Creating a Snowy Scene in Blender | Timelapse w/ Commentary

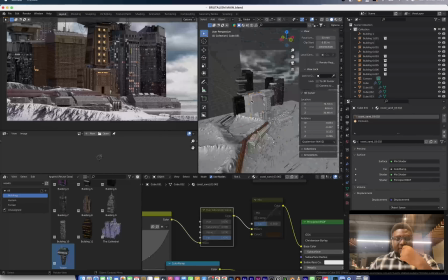14:18 So right here, I was trying to give the hero building like a different color, just so it pops out in the render a bit more.
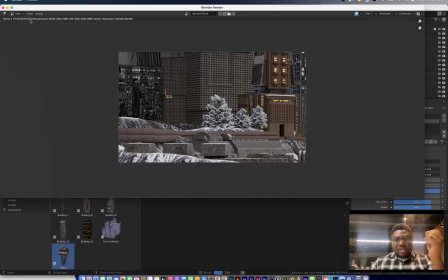14:27 Because if I had all of the structure just one color, I felt like there would be no main focal point of the entire render, right?
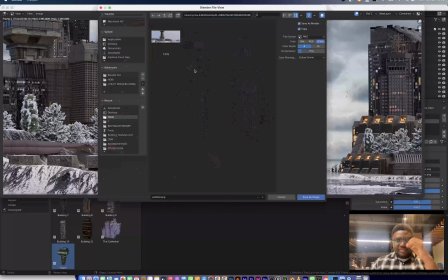14:36 In hindsight, that was probably a mistake, because now I'm looking at this render,
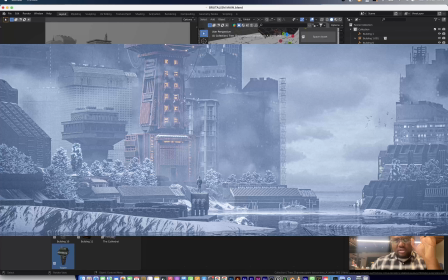14:40 it feels like there are so many different focal point that is vying for your attention. You have the negative space. The negative space over there is that negative space of the sky. That's like a focal point and it's drawing your attention.
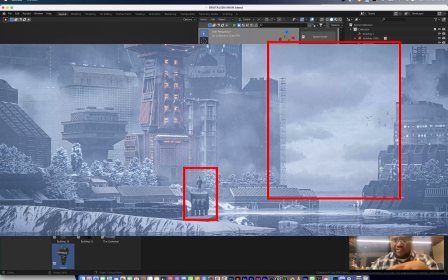14:54 The guy that is on, the structure, where there is also a primary focus of the render. Then we have the building. So that's like 3 primary focus, and that's not a good composition. Usually you should just have one focus and then the others are secondary,
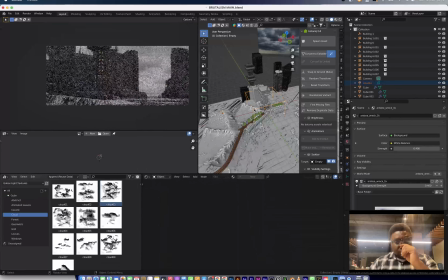15:13 they're secondary in the entire render.
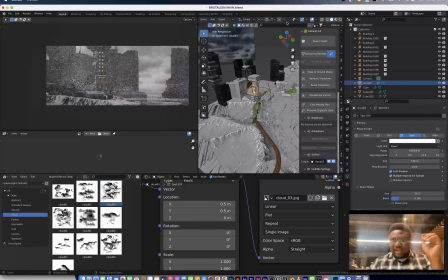15:16 But I felt like it looked good in the render, so I kind of went on with it, but functionally that's not the right thing to do.
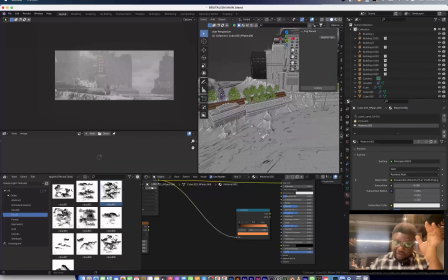15:23 So right here I'm lighting, and a lot of the lighting in this render was carried by using a gobo.
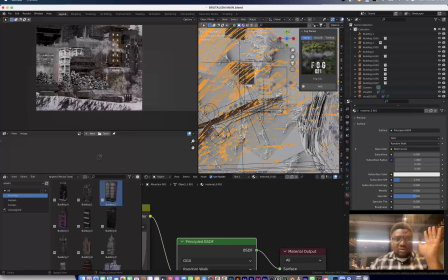15:31 There's a gobo textured light online that you can use and add to your asset browser,
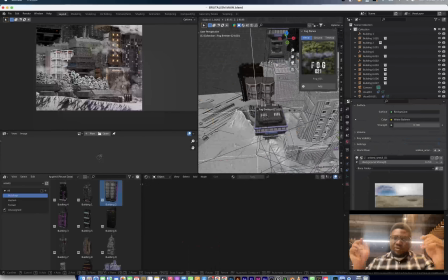15:38 and anytime you need it, you can just drag one and drop and just set it moving.
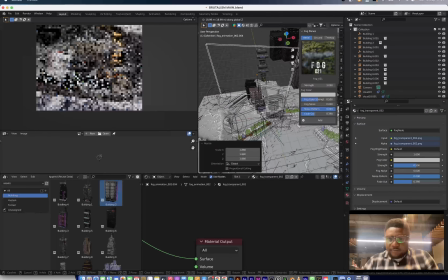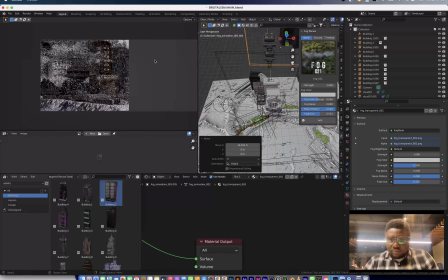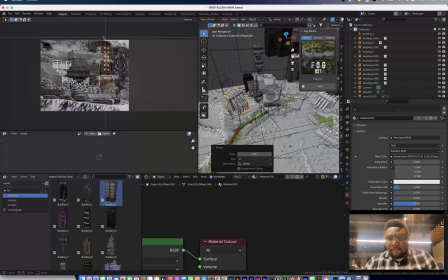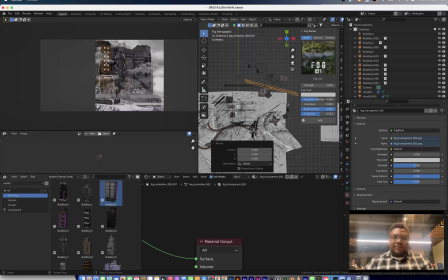15:58 So right here, you'll see me bringing on fog planes, and I don't think I said it now.
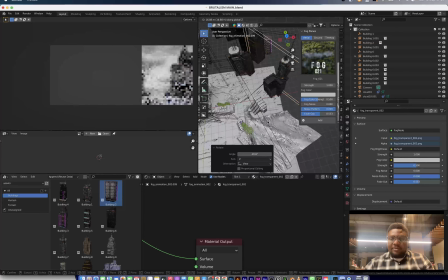16:03 I said it earlier. So these fog planes are just to simulate an illusion that there is much more fog in the scene, and it
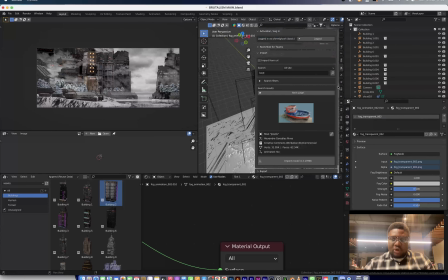16:13 actually adds a lot of depth to the scene.
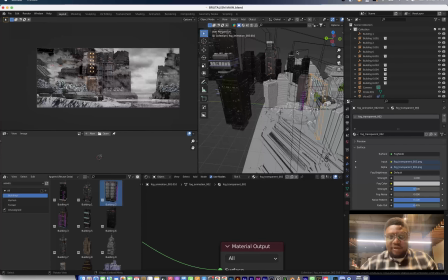16:15 So you would see me use that add-on fog planes to just easily bring fog into the scene.
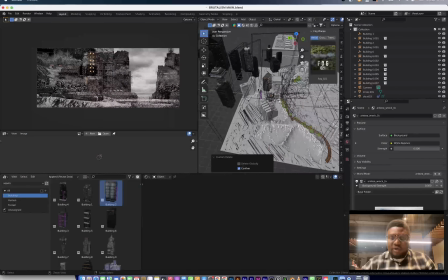16:24 So apart from the volumetric fog, I also have fog planes to add the depth of the scene.
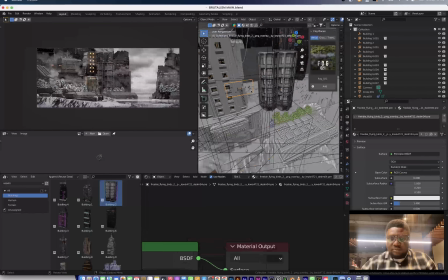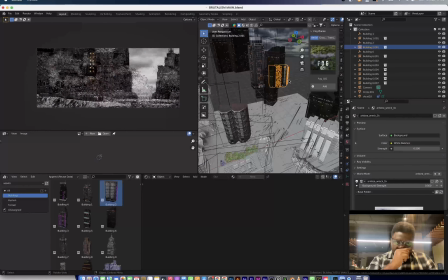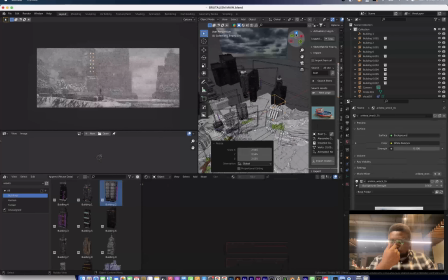16:42 So right here, I was thinking of bringing in the boats into the scene, but then I didn't move on with it,
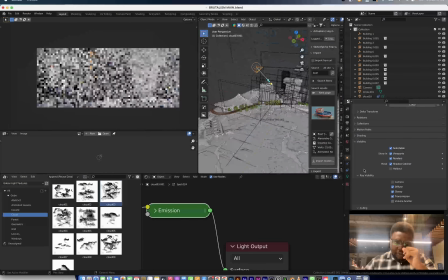16:48 and I think I did that because of the focal point issue.
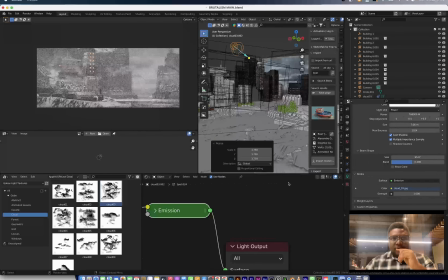16:51 There were just a lot of focal points in composition, and bringing in a boat will add another attraction to the entire,
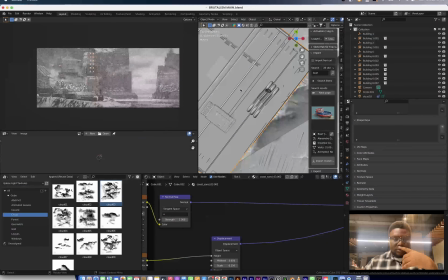17:02 render. So I just took it out.
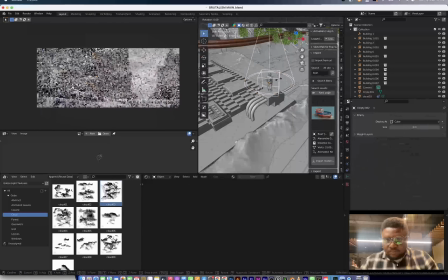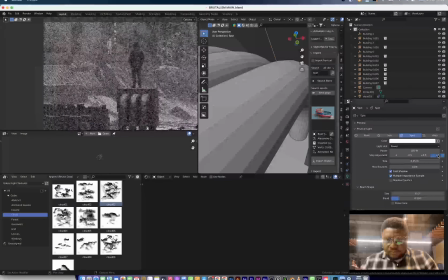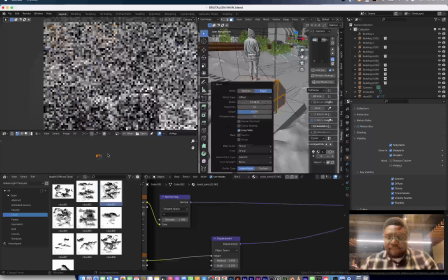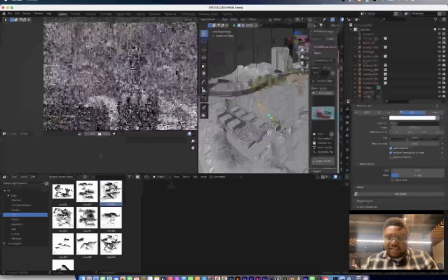17:20 Here, I'm lighting the guy just so that it stands out a bit more in the render.
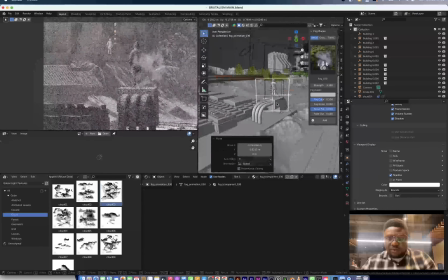17:27 So I have one light tracked to him. So that's a spotlight, and I have it just tracked on empty that is on his area.
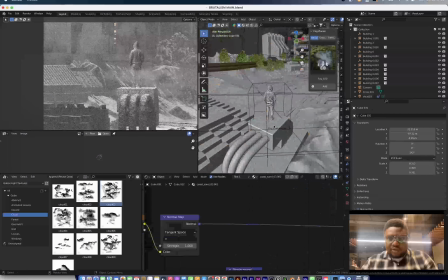17:36 So that light just focuses on him alone.
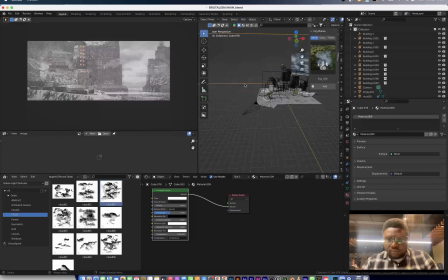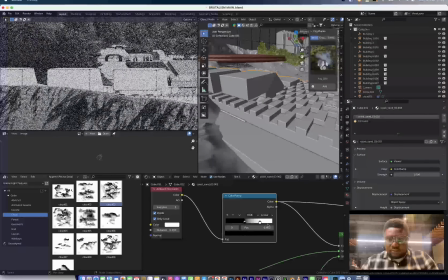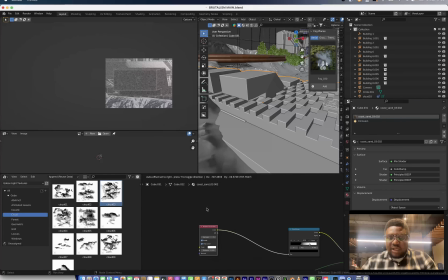17:54 So right here, I'm adjusting the edge wear that I created with the ambient illusion, because I noticed it wasn't showing out in the render, because I wanted to make these things look like they're actually worn out.
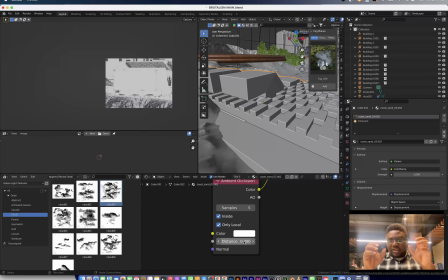18:05 So I actually tried to adjust the color ramp just so that these edge wears actually show out in the render, and that's what I'm doing here right now.